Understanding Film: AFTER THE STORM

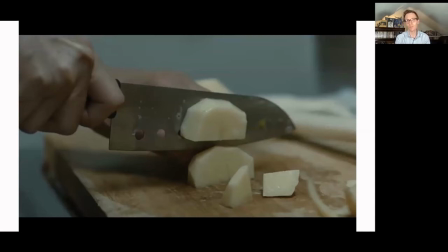What we do have is food and we have walking these are the final motifs right for the authorship you're always going to have food in a creative film and in this film what i love is that they're making it together in this very intimate space and you see um a parochist character cutting
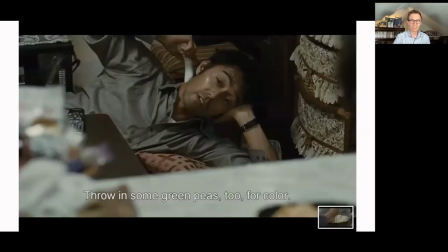uh uh and then he's taking a break and he's like tossing green peas in
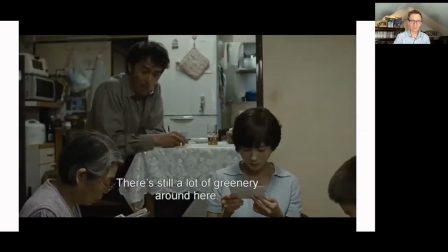um and they're sort of getting getting ready for the meal and
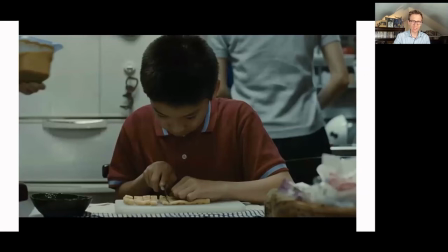we'll see later on um there he is sort of cutting up his son's cutting up some little mushroom and cooking the noodles and then she's doing some
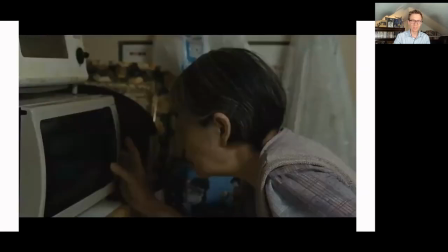cooking in the microwave right the act of cooking um is a binding agent in many of his films right it doesn't matter that the status of the family like is it a traditionally bound family are they sort of struggling with those connections food brings them together um as much as maybe working through
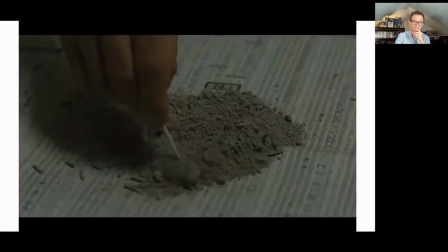the ashes of the um of the incense candle he's sort of picking out the little incense
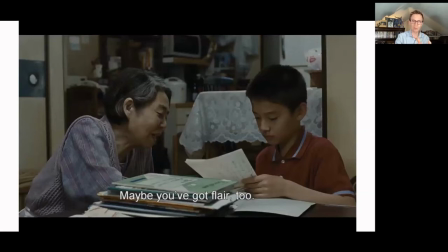Berners, you know, moments like this, where we have this brief moment where the grandmother gets to talk to her grandson about what makes him special and the fact that his calligraphy is a lot like her husband's,
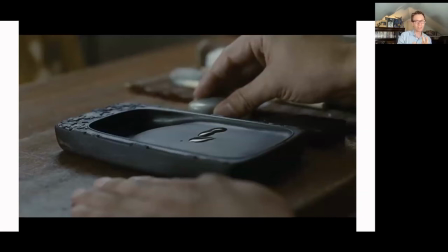his grandfather's. And then in the way that he's about to sell this inkstone, but he realizes, you know, potentially I need to hold on to this.
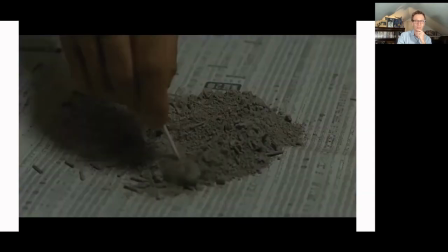And so we have this idea in creative films that even when things aren't perfect we still have these actions from cooking
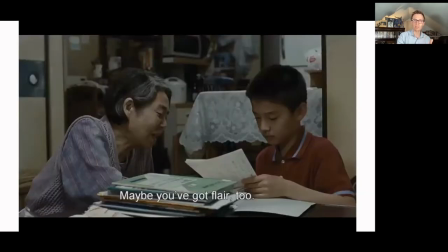to sort of paying homage to the past to sharing art to creating art that
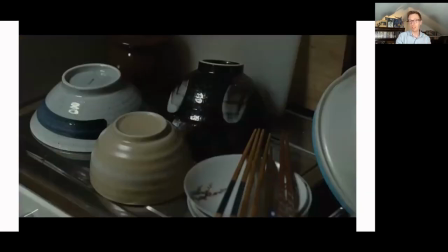bind us uh to sort of stacking very elegantly i just love this shot our bowls even you
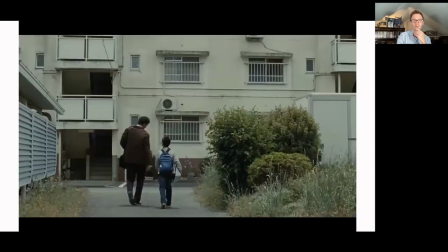know something mundane like doing the dishes is always going to be a beautiful moment with creative and you know i'm not going to be pulling this one this last one out um on my own there's a recent atlantic piece talking about you know how there is so much walking and i'll add this
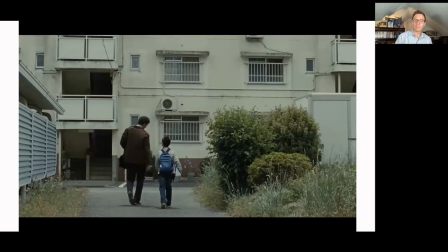walking away from the camera um at times in a creative film so this is sort of a paroshi walking with his son towards the apartment
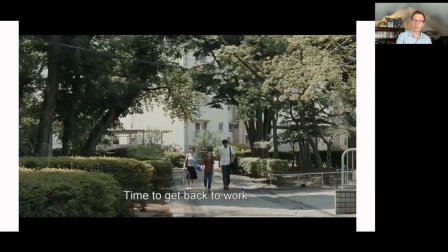and um this is one of the last shots of the film right so i already showed you the first and here you have the last and they are walking together um he you know a paroshi's character recognizes um you know hopefully we can see each other every month but i need to make some changes This is after the storm, after the cleansing,
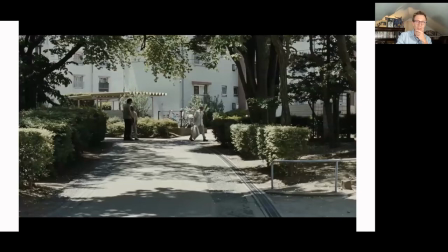after the catharsis. But what I think is so interesting about this last moment, you know, a lot of Corieta's films end with walking.
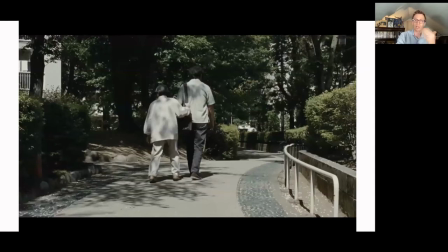They sort of end with walking away from the audience or walking towards something.
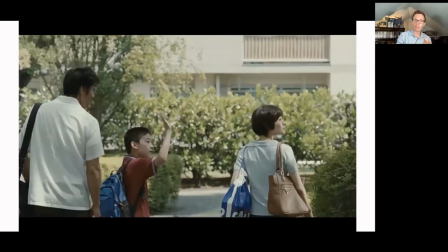This last moment, what's rare about this film is that they look up, especially the grandson, of course, the passing of the generation.
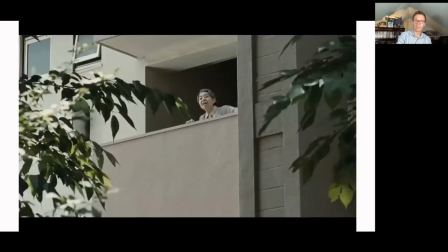They all look up and they see the grandmother. right? And I think what's great about Coriata is that for the family melodrama, for, you know, the artistic splendor, this, this idea, you know, from culture, from just his experience, from the type of films that he's been making,
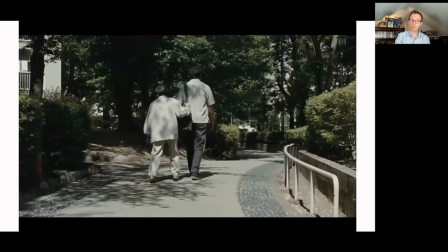that we may be walking, we may be walking away from something as we try to progress,
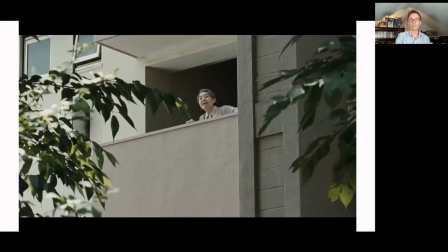but we're always aware of sort of what we're leaving behind or what is behind us pushing us forward. And I think it's a beautiful touch that is a little bit different from some of those other films.
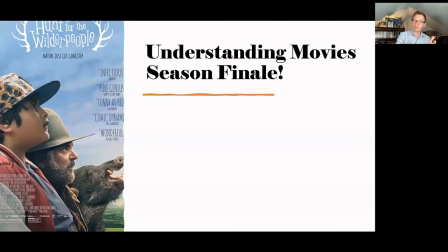So folks, that's talking about After the Storm. I will note that we have a season finale coming up and frankly, you know, Alex and I have been talking, this has been a very successful year. We designed this course, we designed this program, you know, in August of last year in the middle of the pandemic.